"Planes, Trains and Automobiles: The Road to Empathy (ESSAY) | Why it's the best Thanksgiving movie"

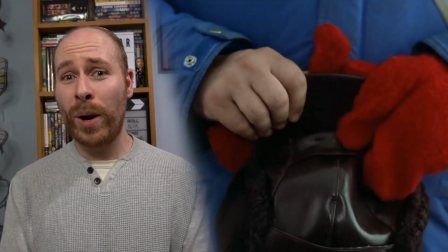(8:06)
There's something heartwarming and heartbreaking about the way the two men genuinely love their wives,
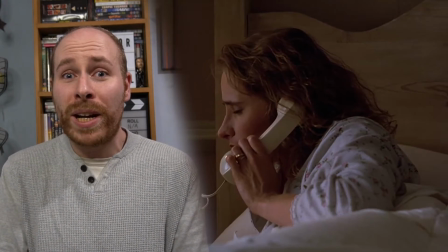(8:11)
something which you very rarely see in these kind of films where women are often portrayed as nags and they long for that emotional comfort,
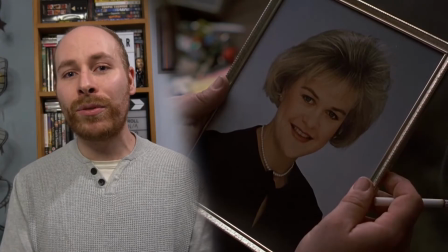(8:19)
especially Del, and they end up providing that to each other instead in their absence.
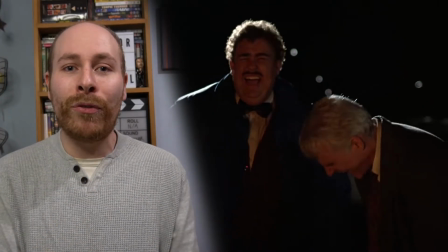(8:24)
Naturally there's the those aren't pillows scene, but these are two people that form a bond over their experience because they need each other.
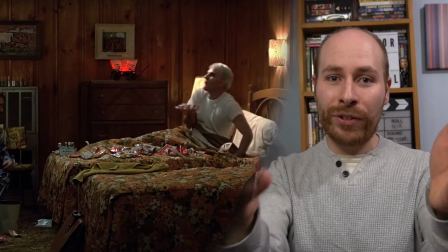(8:33)
Compare the tension of their first night in the motel to the summer count looseness of the second as they become more comfortable in each other's company.
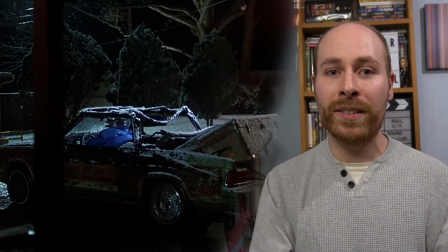(8:41)
Neil and Dale each have things that the other does not and they can't make it alone and
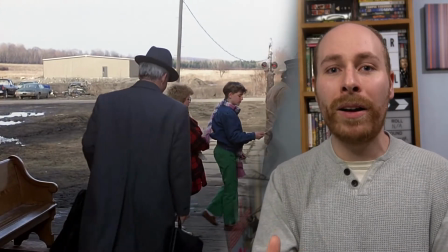(8:46)
every time that Neil tries to leave Dale behind fate brings them back together.
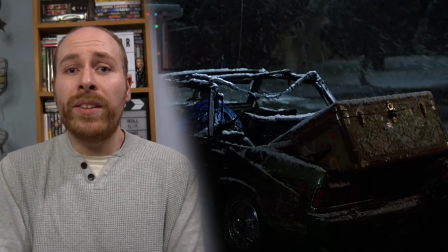(8:51)
Dale's signature heavy trunk and obvious symbolism of the weight of his grief for his late wife is key to this.
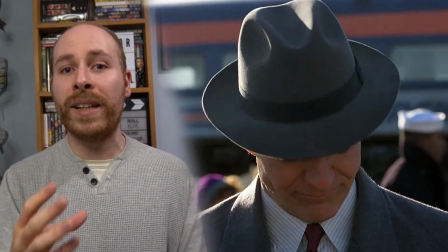(8:58)
When the train breaks down Neil spots Dale struggling to carry it by himself and helps him, foreshadowing when he will do the same at the film's conclusion.
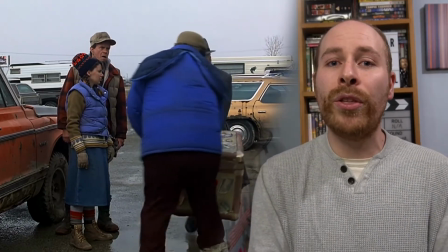(9:07)
Simply put, it's a load that they both need to carry together. One of the things that stands out about Planes, Trains and Automobiles is how authentic it feels.
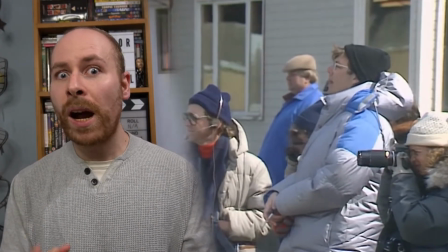(9:17)
Hughes's script was notoriously long for a comedy of 145 pages.
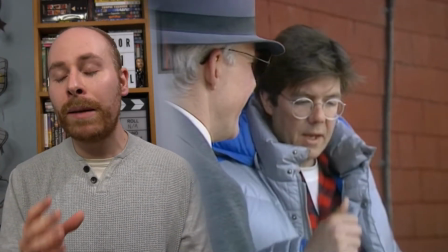(9:22)
To compare, most are around 90 for equivalent screen time, and Martin discovered when he met Hughes that he had no intention of trimming it down.
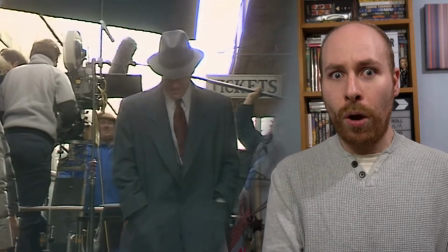(9:30)
By all accounts, they filmed every bit of it and a whole lot more, much of the frustration of editor Paul Hirsch,
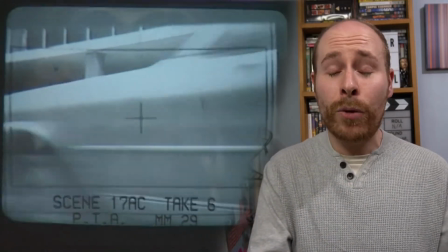(9:37)
where it was not uncommon for a take to span an entire reel of film and continue on the next while the camera was being reloaded.
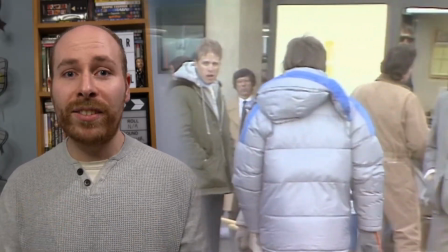(9:45)
The result was an enormous amount shot, as well as escalating costs and delays from chasing the wintry weather,
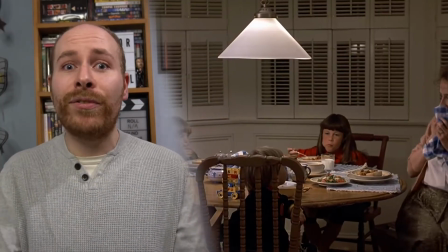(9:52)
as well as the fact that Hughes actually built sets for much of Neil's house even though that
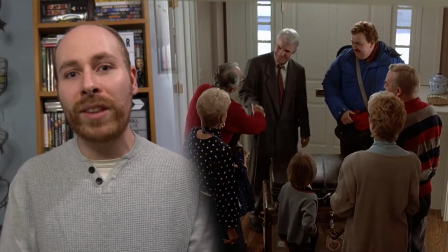(9:57)
frustrated Paramount executives and a lot of that footage barely even made the final movie.
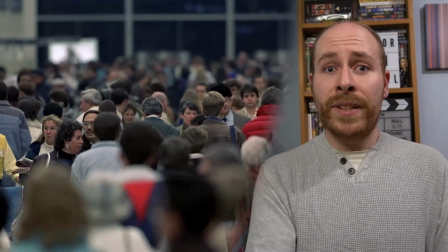(10:03)
But I'd argue that attention to detail informs the movie giving it a lived-in quality as the endless parade of anonymous waiting areas,
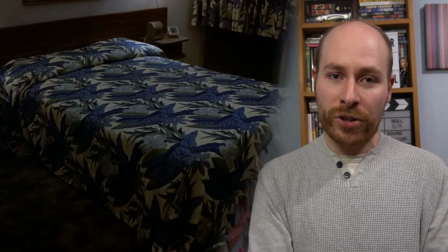(10:11)
travel cabins and garishly attired budget accommodation will be familiar to anyone who's spent
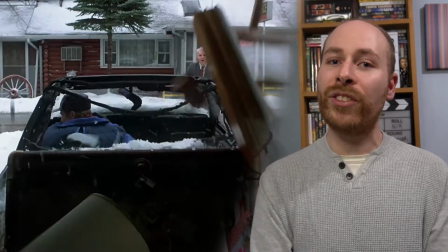(10:16)
a lot of time traveling with only Hughes's signature hint of cartoonish exaggeration.
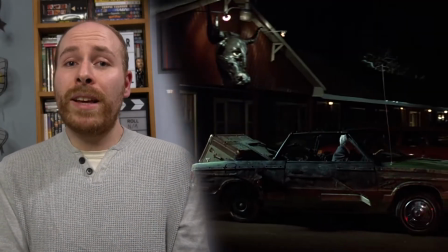(10:21)
This is no accident, as many people have tracked down the various locales where the film was shot.
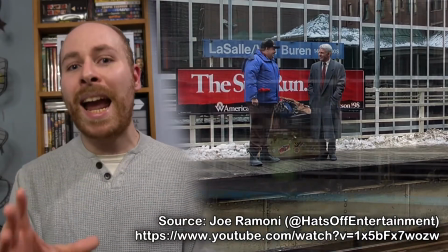(10:26)
As the movie used many actual locations,
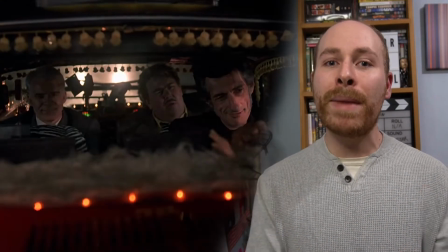(10:29)
Planes is by far the most sprawling of Hughes' work and makes you feel like you're on the road in the same way the characters are.
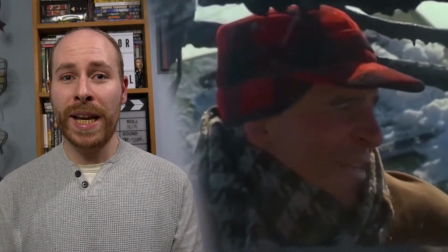(10:36)
Much of this deleted footage has been speculated upon for years, especially thanks to the great video by Joe Ramone,
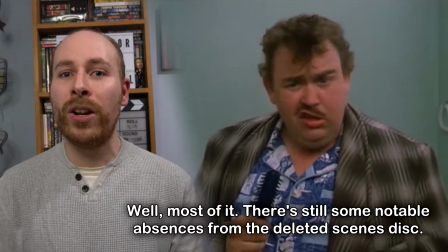(10:42)
who I think is at least partially responsible for Paramount finally unearthing the footage, which we will at last get a chance to see. But I'd argue that most of these deletions were actually for the best. Ordered by Paramount to bring it down to 90 minutes, Planes was hacked to the bone, but it benefited from that because they're scarcely a wasted moment in the movie.
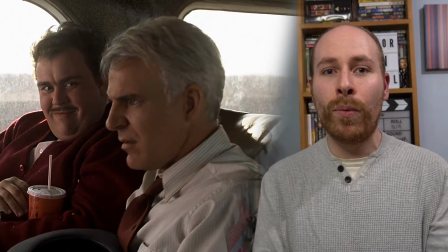(11:02)
Unlike the characters, the film is constantly moving forward and extremely disciplined despite the unruly production.
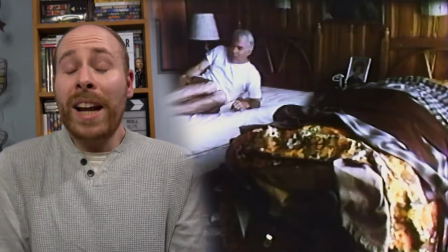(11:09)
Some of these deleted scenes would have actually undermined the film.
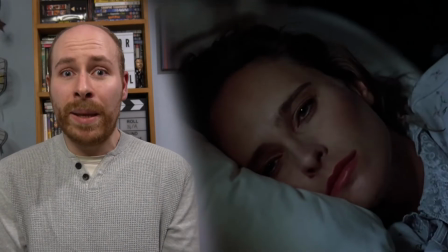(11:12)
A subplot where Neil's wife suspects that he's having an affair was a wisely eliminated distraction, even if it makes some of the calls home abrupt.
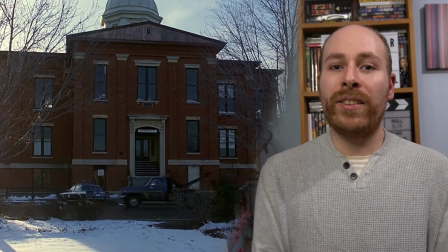(11:20)
Likewise, a scene late in the film where Neil and Dale get into an argument outside of a courthouse after their burnt
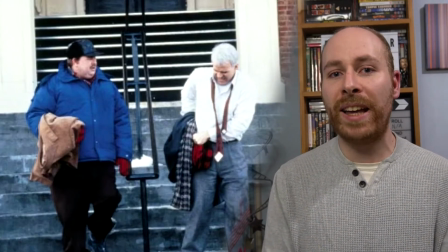(11:25)
out car is towed away and Neil punches Dale in the face after he reveals that he didn't buy insurance,
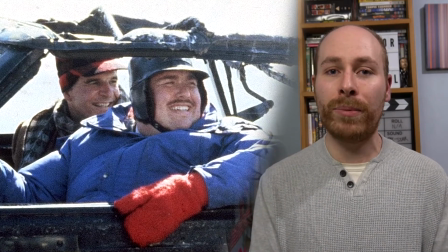(11:31)
were disrupted the natural thaw in their relationship after they stay in the second motel room.
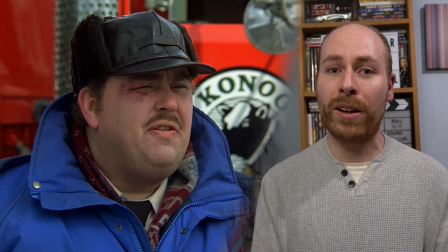(11:36)
The cost of a continuity error in that Dale now has an unexplained black eye is a small price to pay to protect the growth of the characters.
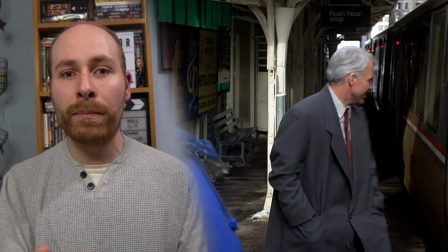(11:44)
But perhaps the biggest example of this is the ending. Ayrton Hirsch has explained that much of the famous ending was actually constructed out of repurposed footage.
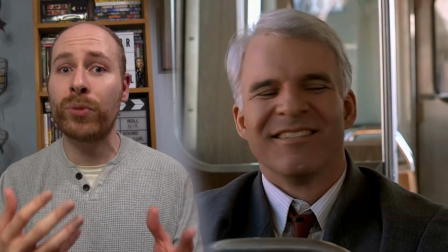(11:52)
The shots of Steve Martin on the train are actually him between takes from a scene that was deleted otherwise,
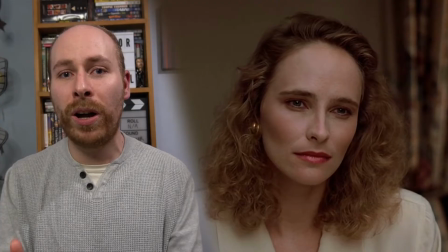(11:58)
and the shots that he's thinking of of Thanksgiving dinner with his wife are actually taken from the film's original final scene.